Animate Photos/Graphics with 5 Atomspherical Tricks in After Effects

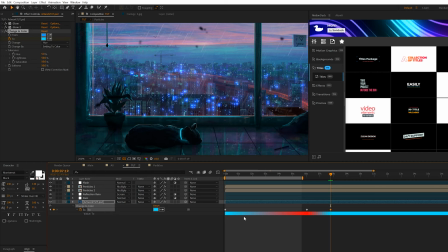(8:02)
Copy the first one and just paste it in there so we can create this loop so that's cool and then what we're gonna do is we'll all could stopwatch for two type in a loop out and that's great now to clean up the image here what we want to do is we'll grab
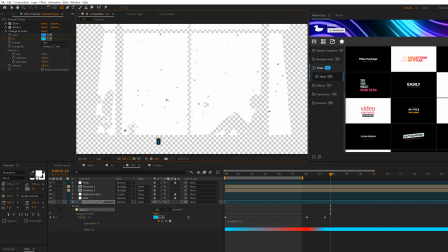(8:18)
the rectangle tool and we'll just like mask around what we want to keep in here and we'll hit e on keyboard go
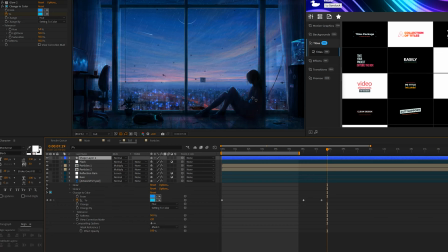(8:24)
to our effect go to compositing options hit the plus icon and change that to mask one you see it has only effect in there i can add another one here as well and with my other mask I'll add the plus icon again and make sure that's at the mask too.
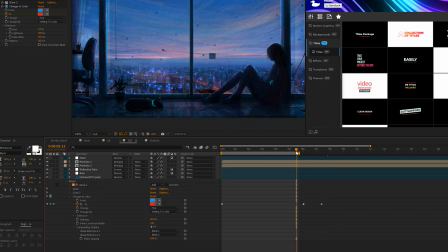(8:36)
So now it's only affecting these two areas of our image. So if I move forward here or something, it turns to red just right there.
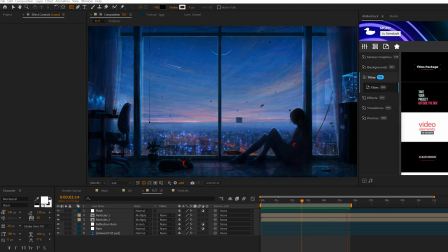(8:44)
And feel free to feather these as well by hitting F on your keyboard for mask feather. Alrighty, this next step is super simple, but it's going to impact your image in such a big way. And this is talking about how to add global texture and animation to your scenes. So we zoom in here, there's no like changing of pixels, it's all static.
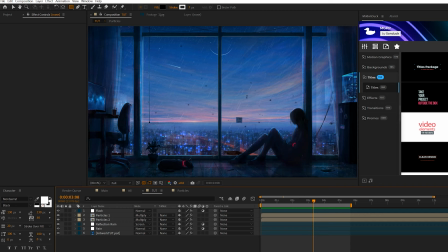(9:00)
So if this image was actually shot like on a video camera there would be noise there would be some movement in those fine details so what we can quickly do
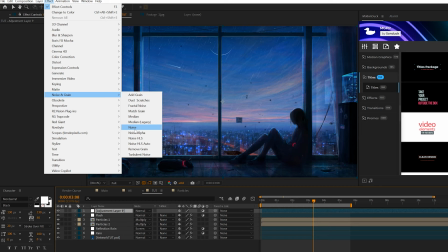(9:07)
is create an adjustment layer and just go to effect noise ingrained and add noise and you might want to change this between 4
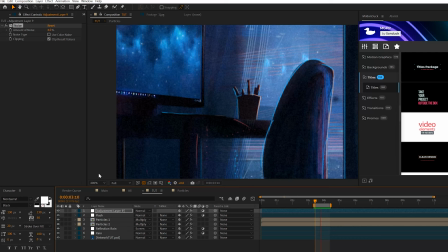(9:14)
up to 12% somewhere in that range depending on your image so now if we zoom in now we have this extra texture here I'm not
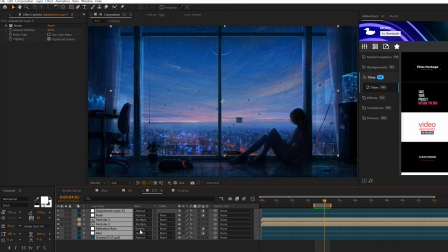(9:21)
sure if you see that well on YouTube but it's there and it really does make a difference in the overall image so another thing we can do
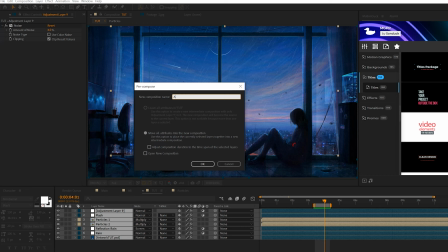(9:27)
to add a is we can take all these layers go to layer pre-compose and we'll call it all and we can add a
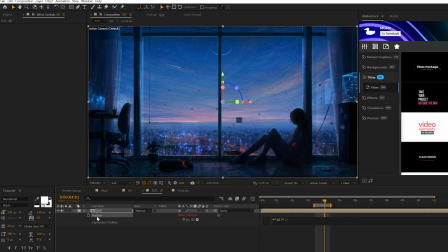(9:34)
little bit of camera movement to our scene by making this a 3d layer and we'll have PR keyboard for position and all click stopwatch and we can just do a wiggle open for C point three comma you know 30 we want to keep it as subtle as we can and we might just need a scale
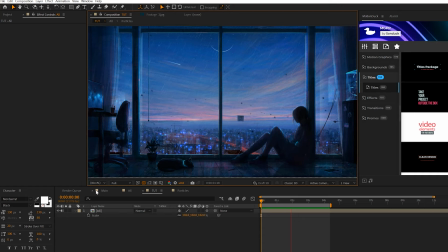(9:48)
in just a little bit to get rid of those borders alright so now it's a little bit of camera shaking that noise you might not see
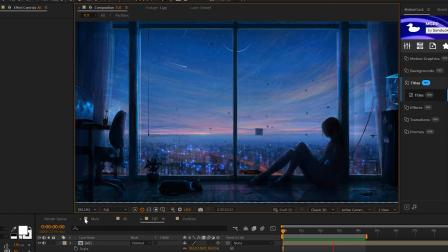(9:54)
it so well on YouTube but it's there and it makes a world of difference. So go ahead and take this tip and try to implement it into your work.
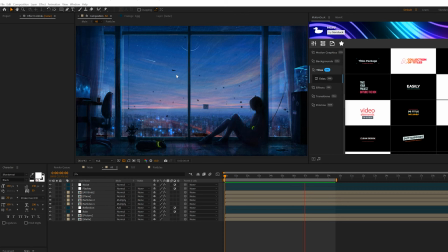(10:00)
Already in the last tip I won't go too far into detail on how to create it but adding small real objects into your scene. So we have some birds in here and also a plane that I just found through an image and animated it into our scene.
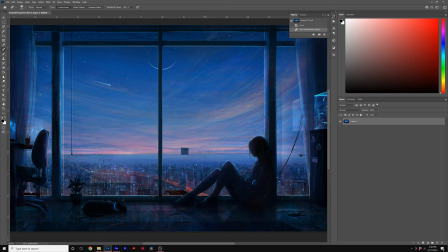(10:13)
So for example the reason why we did some photoshop is because I saw like hey there's some birds in this shot it'd be great if they were animated.
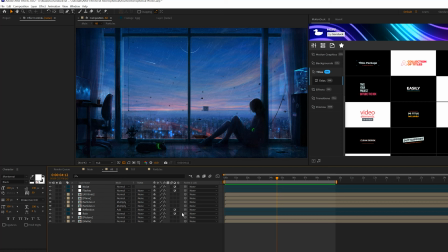(10:21)
So I just grabbed it you know our spot healing brush I painted them out and now they're out of scene save it and update some after
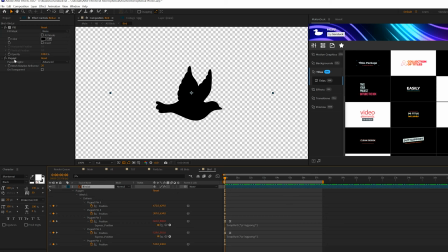(10:28)
effects all i did was find a bird online and i just animated its wings with the puppet pin tool i won't go too much detail because you
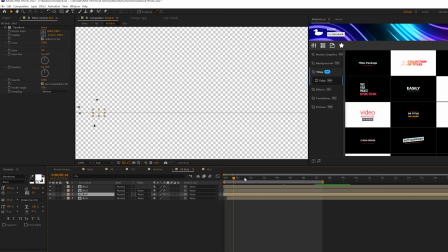(10:35)
really don't need much animation for small objects like this but i'll go ahead and link a basic animation tutorial in the description below if you want to learn how to do something like this
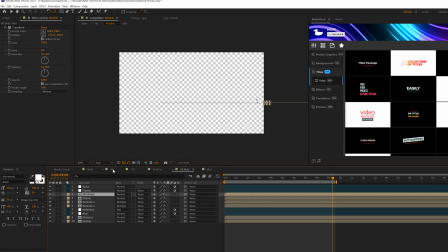(10:43)
and i duplicated it and we animated the position to go across and then in our main composition
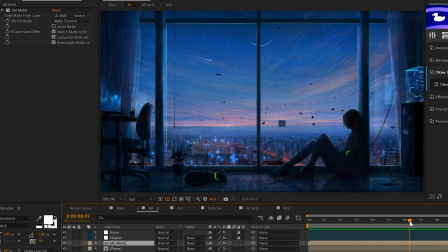(10:49)
we added those birds you know in there so and the same thing with a plane as well
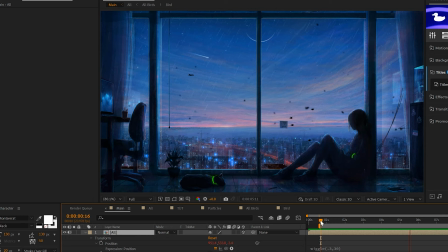(10:54)
so those small details that you can add into your scene that makes sense can add a lot of value to your still image and really take this what would be a still image is something that really feels alive and you shot on camera all right i'm back on camera to close out this video my update is done and my jokes are still the best on the market so remember you can download our free pack for aftertacks and premiere pro that link is below if you did enjoy this video be sure to smash that subscribe button, drop a like, and always be creative.